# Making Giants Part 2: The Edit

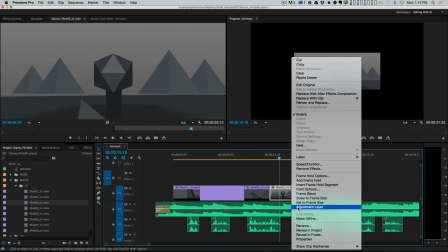2984s
Because you're seeing and this is where, like, having kind of some kernel of a story in your head can really help.
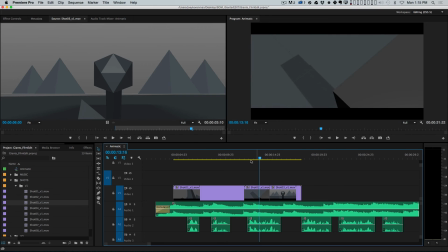2993s
The story I'm telling is you think this building is very strong,
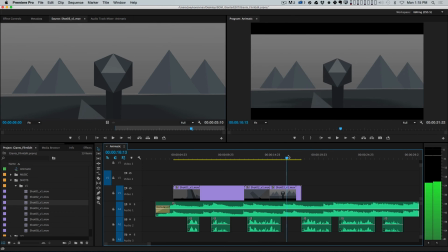2997s
and it's proving its strength by casting a shadow over this powerless little plant. And at the same time I'm showing you that visually, you're hearing it.
The same qualities that appear to give them strength.
All right, so now the next shot
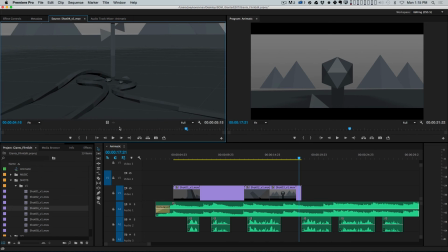3015s
is this little shot here where I very crudely mocked up this idea that these vines start to come out from the base of this plant. All right, so let's just put this in. I'm not quite sure how this is going to work yet. Let me scale this up.
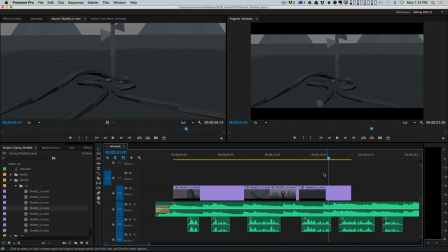3031s Are often the sources of great weakness.
Okay. So we're hearing are often the sources of great weakness.
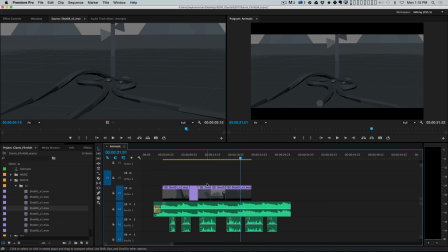3038s
At this point in the story, we're not quite sure what's happening yet. Okay, so I'm going to move the voiceover down because I don't want to give away what's happening. I mean, I suspect the audience, when they see the vines coming out, they're going to have some idea like, oh, okay, the vines are now the strength of the plant.
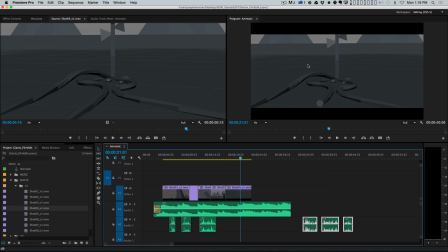3056s
It's kind of counteracting the giantness of the building, but the building can't move and these vines can grow. But I don't want to give that away totally yet. So I'm going to actually cut this together first. So the next shot I created has the vines kind of, growing in this overhead shot like this, okay?
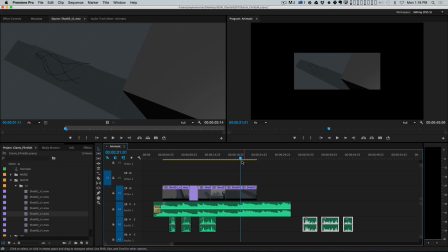3071s
So let's just take this endpoint here and cut this together. All right.
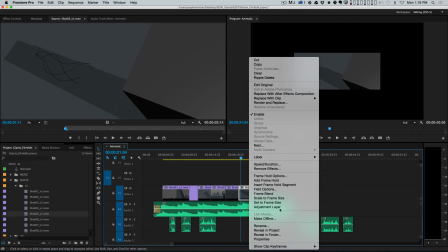3076s
And let me scale this up. Let's just take a look at what we got.
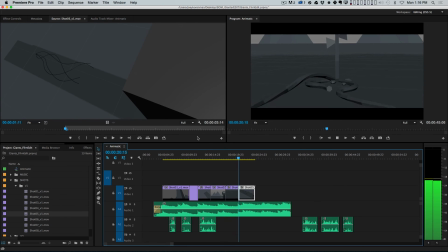Cool. And then
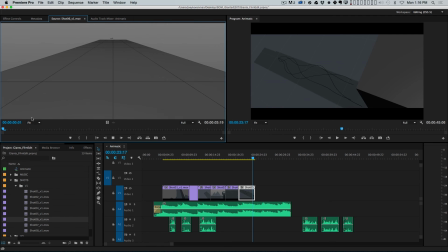3090s
I had this shot in mind, which I thought was pretty cool, where we start climbing up the building and then the vines kind of climb up the top.
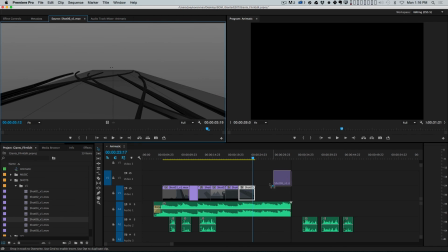3098s
This is going to be very tricky to do for real, but I think it'll be cool.
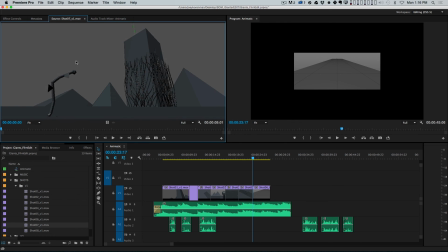3102s
Then after that, I want this shot where it's like the plant kind of looking as the vines grow up the side of the building, right?
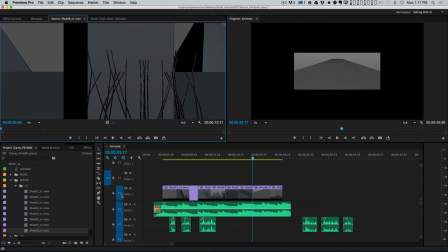3112s
Let's take that as the out point. Let's put this in. And then the final shot has us going up the side of the building,
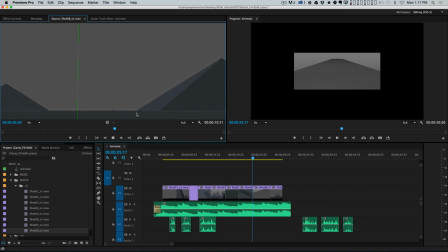3120s
and we get to the top, and then there's a pause, and then the plant grows back on top. All right, so now it's kind of one, and there's some room here to put the quote there if we decide to do that. All right, so let's just lay this out, leave it like this, and let's just fade the music out,
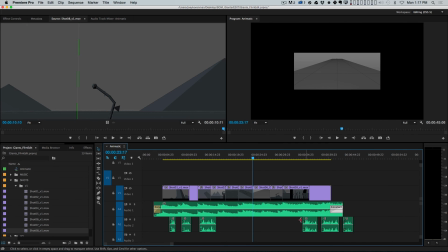3136s
and let's just not have the voiceover in there yet, and let's just get a sense of what this feels like so far.
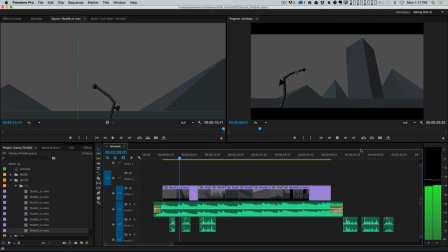3146s Giants are not what we think they are. The same qualities that appear to give them strength.
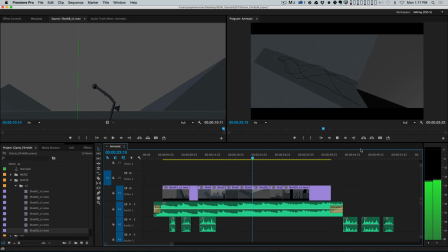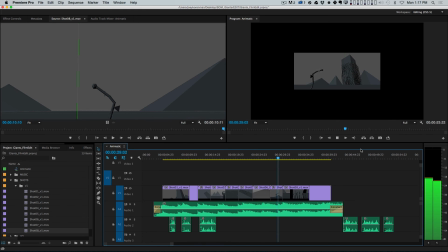All right, so I'm gonna stop it there. So obviously I forgot to scale these to frame size, so let's do that.
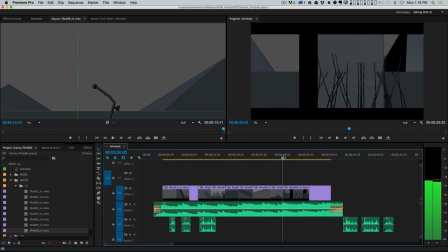3176s
But this is, at least visually this is working for me, and I wanna make sure, there's a little bit of a hitch at the beginning here. I wanna take this shot in the middle. There we go.
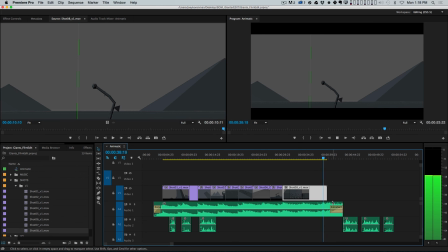3191s
Cool. All right, and then we're probably going to end up holding on that. All right, so let's start putting the audio back in. So I felt like I wanted the VO to continue on this shot, okay?
Are often the sources of great weakness.
All right,
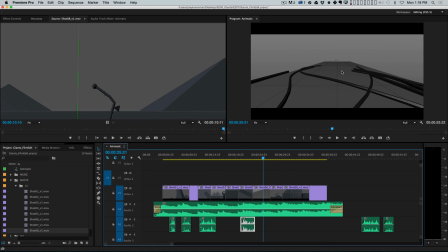3209s
now maybe great weakness makes more sense to hear on this shot because this is the first time we actually see the vines climbing up the building. So I'm actually just going to knock that audio forward, I don't know, maybe a second and a half.
Are often the sources of great weakness.
There we go.
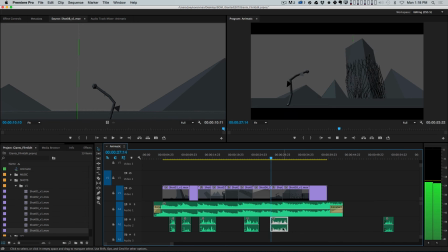3228s
And then the powerful are not as powerful as they seem. And then here, nor the weak as weak. Boom, and then it comes up.
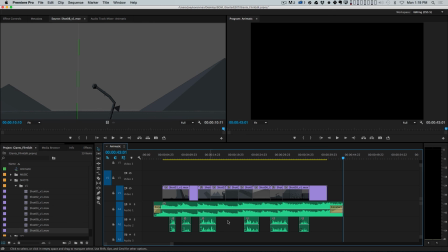3248s
All right, so let's take a look. We've got our audio laid out. We've got our picture, laid up against it. And, I'm already getting some ideas of things I want to tweak a little bit. So let's go ahead and just take one final look at this. And hopefully, this was eye-opening.
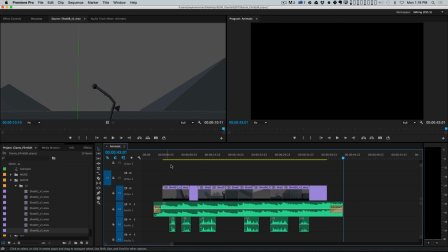3265s
You could see how quickly this came together. Just doing some really rough previs, editing it together, music, VO, not editing the music at all. But let's just take a look at this.
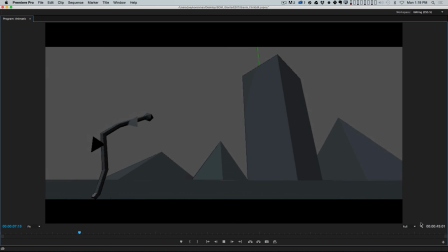3280s Giants are not what we think they are.
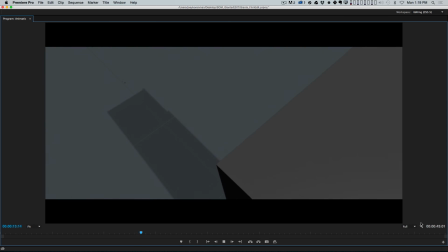3286s The same qualities that appear to give them strength
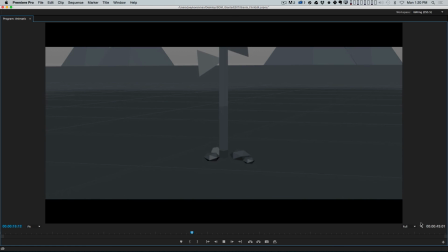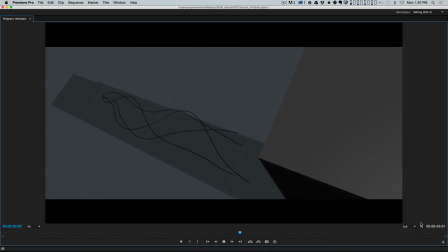3296s are often the sources of great weakness.
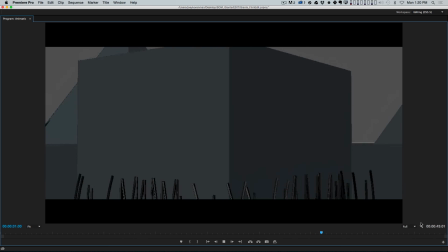3301s The powerful are not as powerful as they seem, nor the weak as weak.
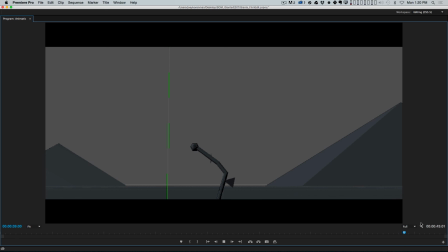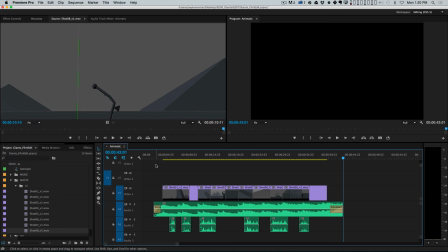3317s
Cool. All right, so I think we're on the right track. Now let's talk about some of the things that could be stronger here. All right, so I think it would be cool, like at the beginning here, it's just totally over black.
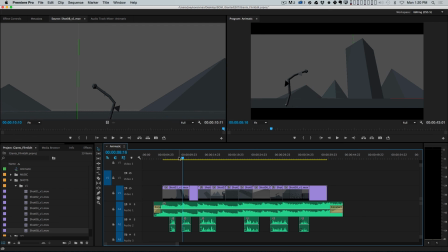3333s Giants.
Maybe that's okay, but maybe there's even like some other interesting thing we could do.
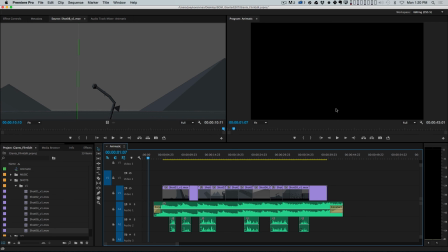3341s
Like maybe we're traveling along the ground and then we look up or something, you know?
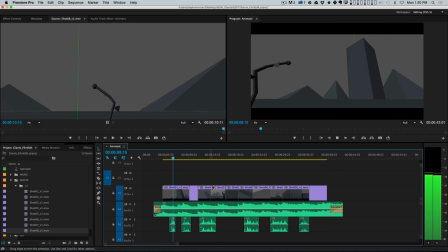3346s
Like so there's something happening there.
Giants are not what we think they are.
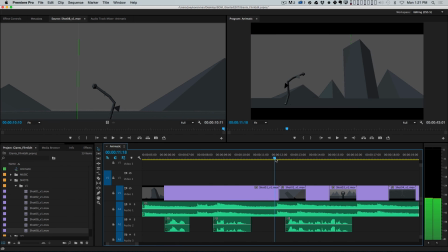3354s
All right, now there's like this nice piano hit, and I want that shot to cut right on it. All right, so I'm actually gonna just move this edit back a little bit.
The same qualities that appear to give them strength
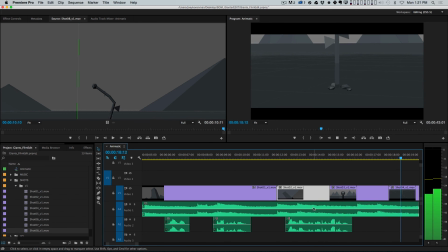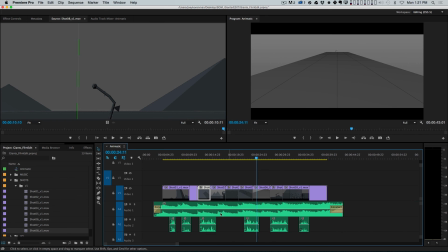3376s are often the sources of great weakness.
All right, so there's a big gap in audio between these two, so I think I want to try spacing this out a little bit.
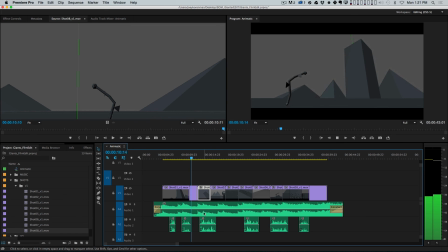3387s Giants are not what we think they are.
All right, so I'm going to move this one up a little bit.
The same qualities that appear to give them strength.
And I think that the way this line is said isn't working for me as well.
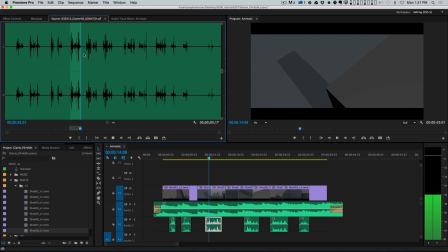3407s
Let me see if I have a better take on it.
Qualities that appear to give them strength. The same qualities that appear to give them strength.
That was terrible. Oh, God.
Of great weakness. Powerful.
All right, so I'm going to have to re-record that line. But basically what I want it to say that, you know.
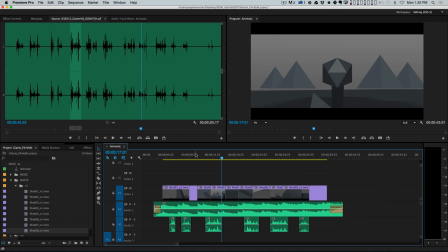3425s The same qualities that appear to give them strength.
The same qualities that appear to give them, and then I want to pause, strength.
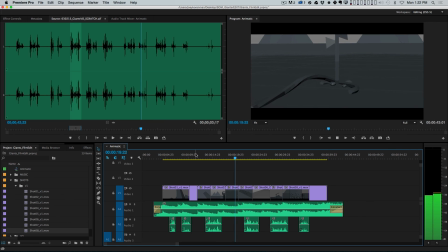3434s
All right, so I want to draw that out a little longer. I also think it would be cool.
Qualities that appear to give them strength.
Before we cut to this shot, it would be cool if this flower like
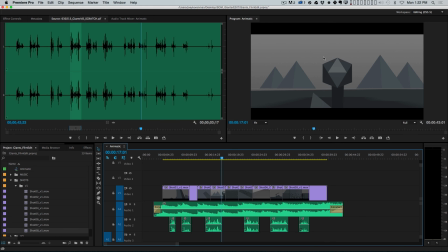3447s
sort of gave us a little bit of an anticipation that it's about to do something. Maybe it shudders or it shakes or something happens or it bends down, and then boom, then these things pop out.
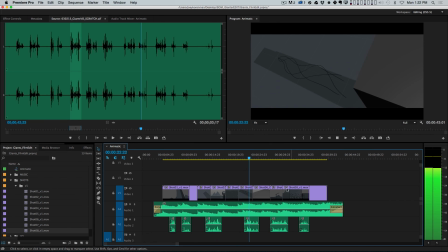3461s Are often the sources of great weakness. The powerful are not as powerful as they seem, nor the weak as weak.
Cool.